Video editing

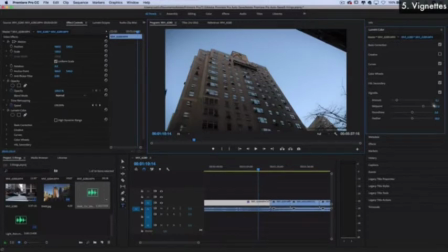(8:14)
And what happens when you're working with a solid colored sky like this is, one, it brings focus in on the subject, and two, any creative color adjustments that you were to do after that point kind of get a better
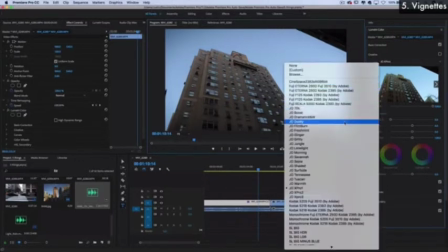(8:30)
gradation of flow. So that kind of might not make sense, but let's say I apply a LUT onto this clip. So these are just different LUTs that I've made.
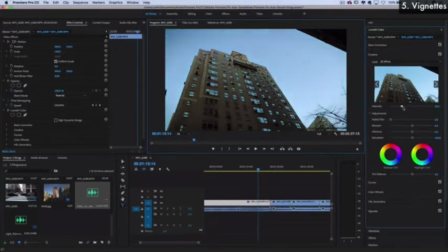(8:41)
Any LUT that you apply, it's gonna have a better amount of flow.
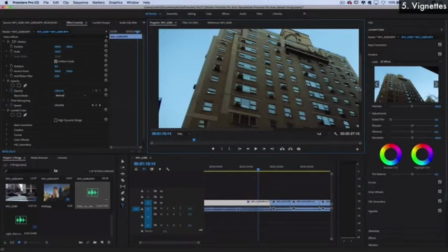(8:47)
So if I zoom in on this corner here, I'll show you what I'm talking about. See how it kind of goes from dark to light?
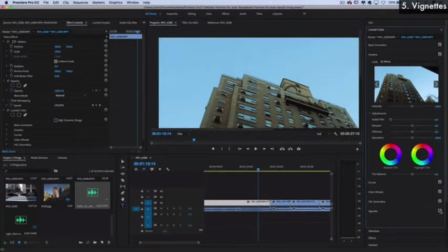(8:53)
It's got a good contrast. If I was to remove the vignette, it's kind of just like a solid flat color. You lose that black to white gray in the middle area that any sort of color correction would have a chance to manipulate. So it's a very subtle, up to your taste thing.
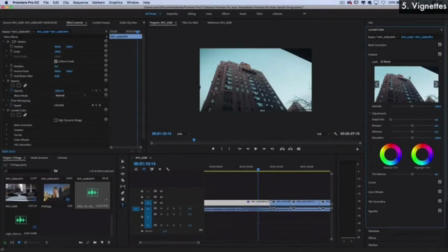(9:11)
But one thing I found through all my years of editing different clips is that a vignette usually works well on solid, clear blue skies where you want to maybe pull some focus into the subject.